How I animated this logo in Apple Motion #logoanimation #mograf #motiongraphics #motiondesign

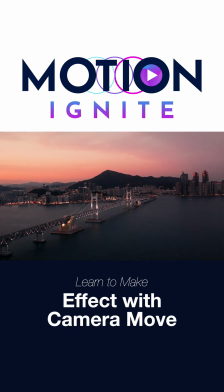This is how I animated the logo for my new advanced Apple Motion course, Motion Ignite.
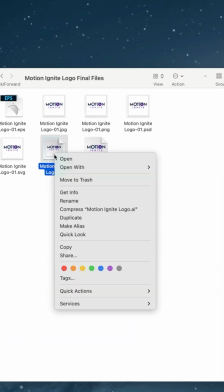And of course, I did it all in Motion. The designer gave me an Illustrator file, so I opened it in Pixelmator Pro and then sent it to a Motion project.
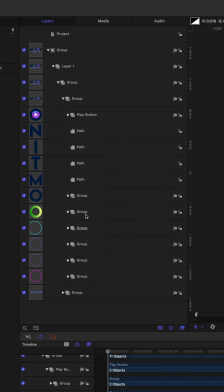Then I dug through all the layers and some of them didn't belong here. They must have been old elements that didn't make it into the final design. So I deleted anything that was unnecessary. Then it was time to animate.
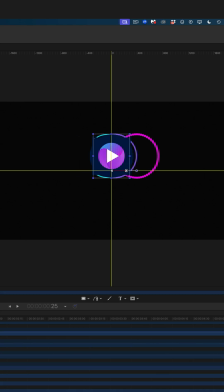I started with the part of the logo that says Motion And I made it so all the characters started center screen and then expanded out. And I did this using keyframes. But that motion felt a little stiff, so I added a really nice ease in the keyframe editor.
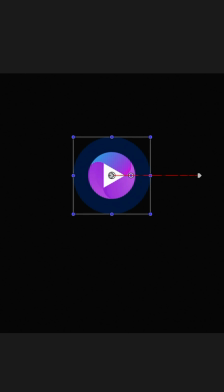And I also wanted to give this play button some special attention. So at the start of the animation, I have it scale up and then spin into its final position.
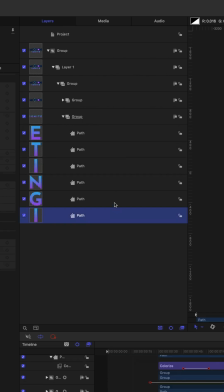Now it's time to think about Ignite. I started with the eye and I used the stroke filter to change the colors of the gradient.
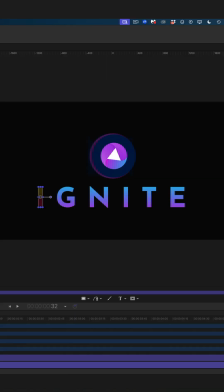And then using the custom behavior, I faded the character up from black and then faded the color effect to the original purple and blue gradient.
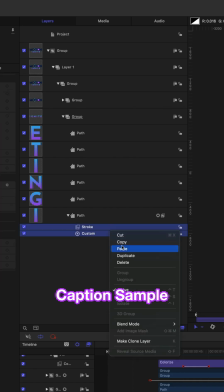Then I copied the stroke filter and that custom behavior onto the rest of the characters.
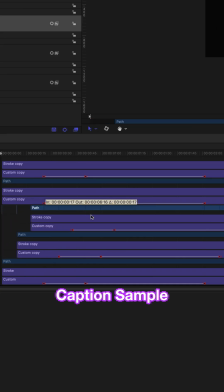And finally, I staggered all of those characters in my timeline so they animated on one at a time with an acceleration.
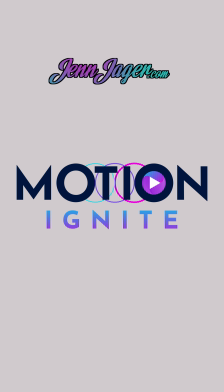So this is the final animation. What do you guys think? If you want to see the full tutorial, click this link right here. And if you want to know more about Motion Ignite, visit JenJager.com.